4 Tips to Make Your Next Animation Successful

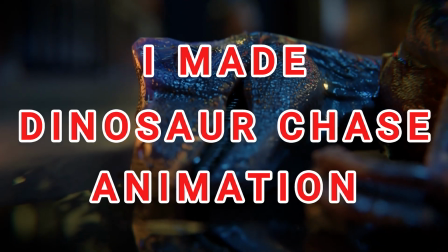(0:00)
I made a dinosaur chase animation in 2 weeks.
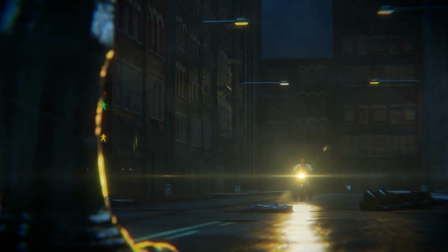(0:03)
From all things I did in that 2 weeks, I cramped it down to 4 tips that are real thing you don't want to miss out on.
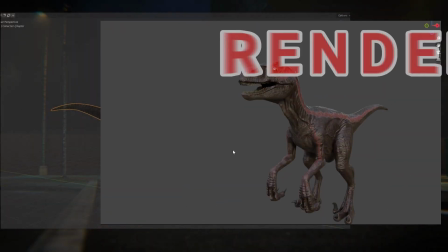(0:10)
All the way from turning this into this to rendering your animation while you're still working on it.
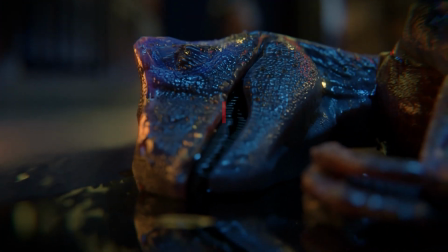(0:17)
Definitely, the first challenge was to have a good looking dinosaur. Luckily, I found this awesome raptor model for free.
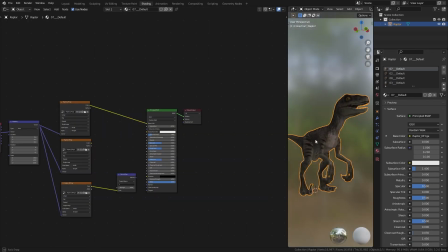(0:23)
It was excellent and came with a really good texturing. But just like in my Spider-Man video, I knew I can make it better.
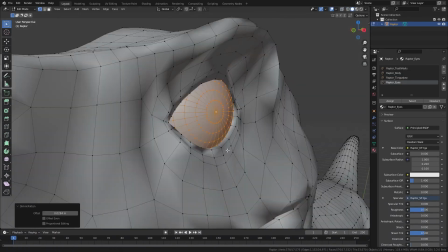(0:32)
I started by duplicating the eyeball to create an inner and outer layer.
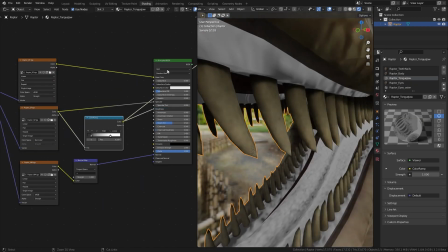(0:37)
Then I made its tongue a little more wet by turning down the roughness.
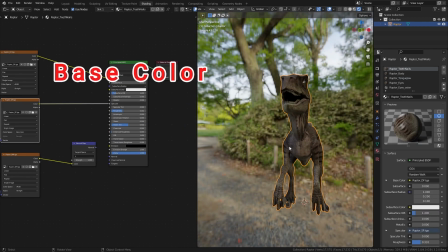(0:43)
This model included base color, specular and normal map textures.
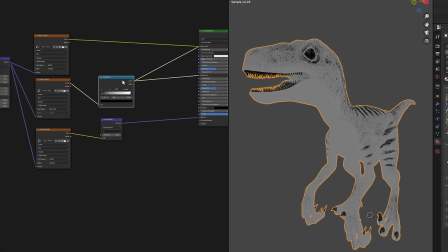(0:48)
Using that specular map, I was able to create some variations with the help of a color ramp node and use it for roughness.
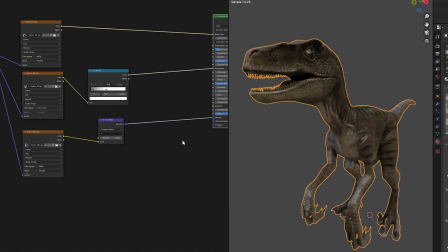(0:57)
I kept the roughness low for most parts, especially because I wanted their skin to look more shiny and wet.
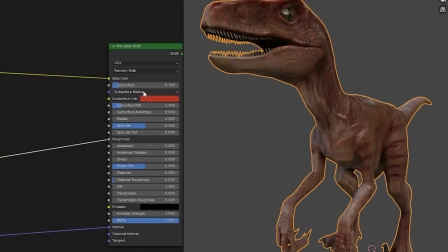(1:05)
To add more life into Raptor, I added a tiny bit of subsurf scattering and set the subsurf color to red.
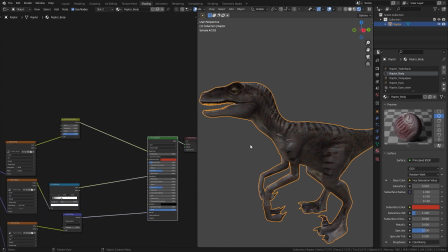(1:13)
Also, using a few color nodes like hue saturation and color mix node, I changed the base color a bit.
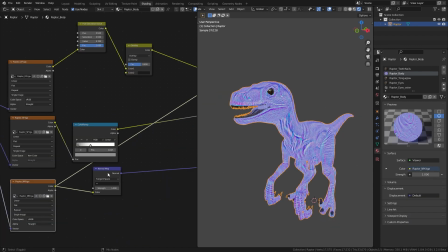(1:23)
Increase the normal map strength to 1.1.
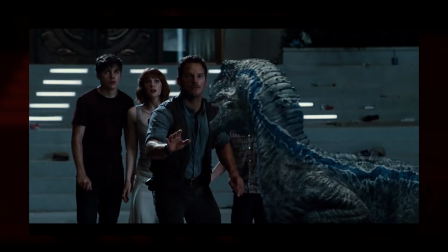(1:26)
I like these blue lines they have on raptors in the movies, so I wanted to have something similar to it.
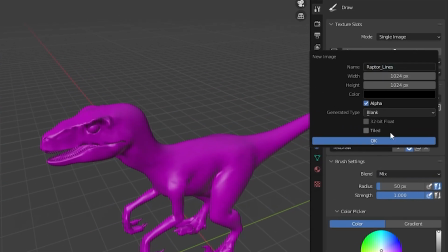(1:33)
For that, I created a new image texture and mix it with the color.
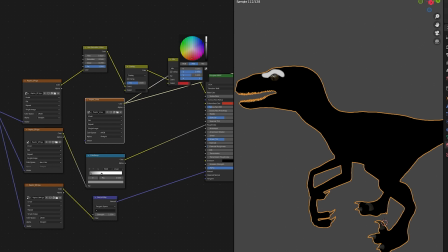(1:39)
Make it any color. What I'm trying to do is I'm creating a black-white texture to use as a mask for those lines.
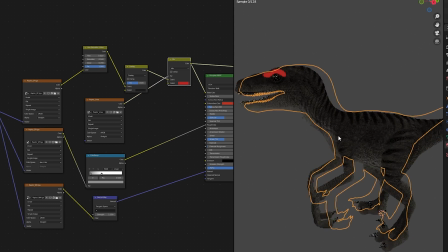(1:47)
Using this second color, I can make the lines any color I want.
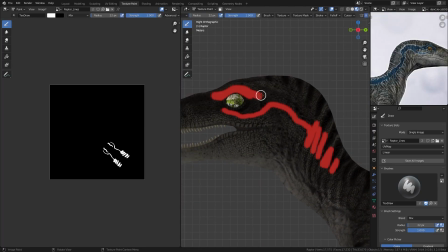(1:51)
Now in the texture paint mode, I select that texture, set the brush color to white and paint where I wanted my lines to be.
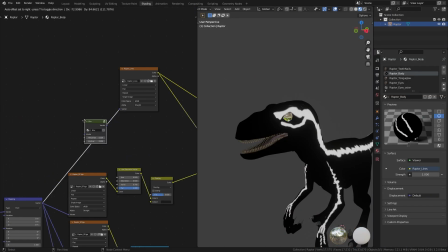(2:01)
You can use a softer brush, but here I used a custom blur node I created in one of my early quick tip videos to blur the lines.
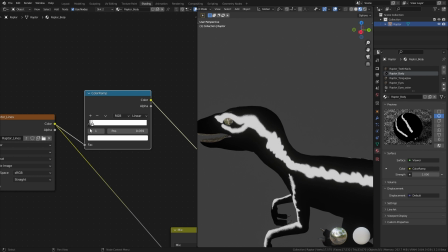(2:09)
And again, using color ramp node, I made adjustment to the texture to create more variation in color and roughness.
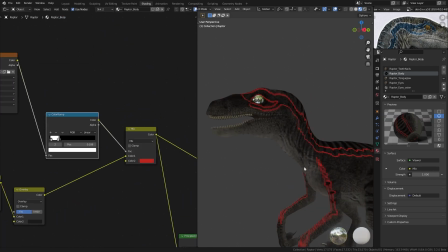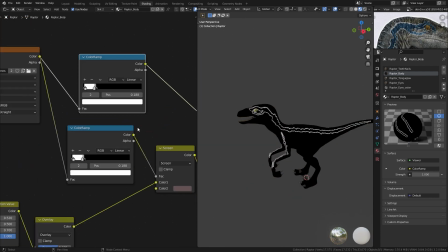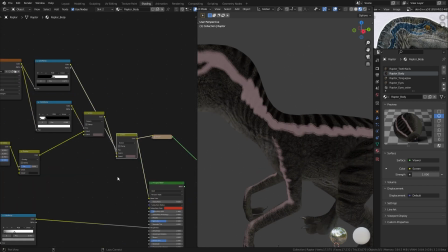(2:28)
Here I use red color because these guys, they are bad guys.
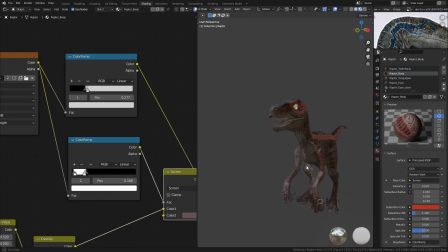(2:38)
By the way, I didn't plug anything to specular input, kept it at the default value of 0.5.
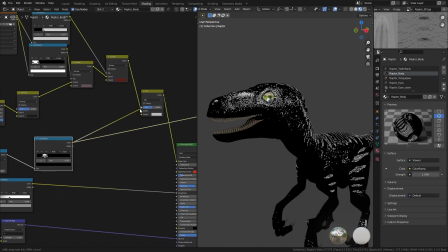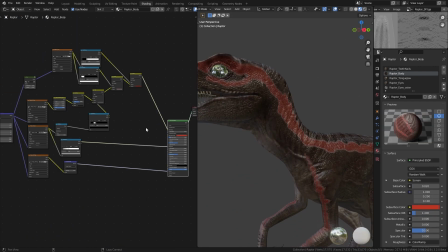(2:52)
You might think that was it, but I wanted more variation,
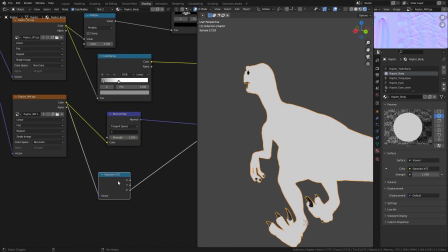(2:56)
so I separated X and Y channel from the normal map and multiplied them to
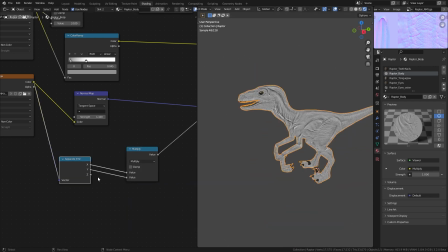(3:01)
create another black-white map to add more variation to the raptor's body.
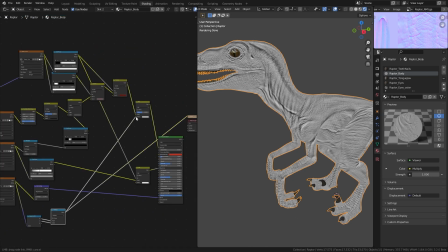(3:06)
This is not some kind of a new technique. I just tried it, hoping something will happen, and it did.
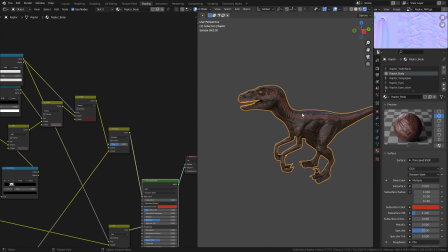(3:13)
And I like the results. And of course, I can add a lot more stuff like dirt, wounds, but at some point I had to stop.
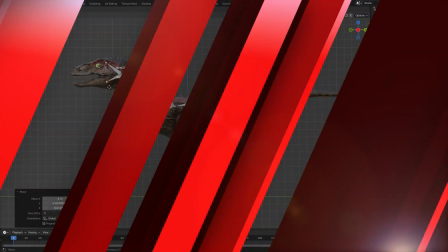(3:22)
Or maybe I just forgot them. Well, there are a lot more things that happen after the shading,
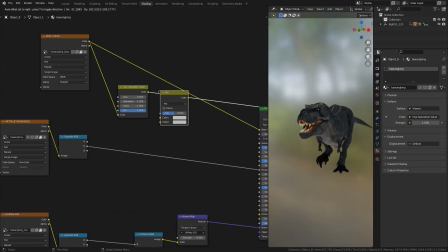(3:29)
but I am going to skip right into animations because I think this one might save you from some headaches.
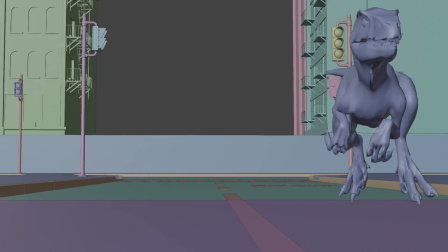(3:37)
In this whole sequence, raptors have a few different animations.
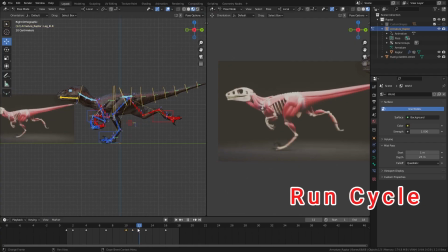(3:41)
They mainly have their run cycle and their main action,
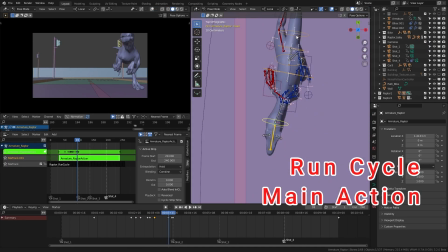(3:45)
which deals with actually moving the raptor and making necessary adjustments when they run on different surfaces,
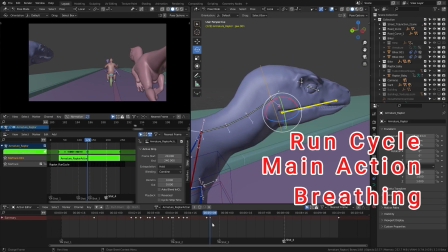(3:53)
making turns and things like jumping. And they also got breathing and a few extra movements in their mouth, fingers, tails and etc.
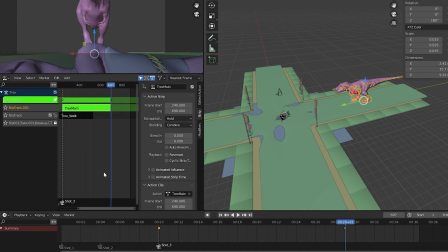(4:02)
So it's a lot. Instead of animating all those movements in one action, here I break them into layers.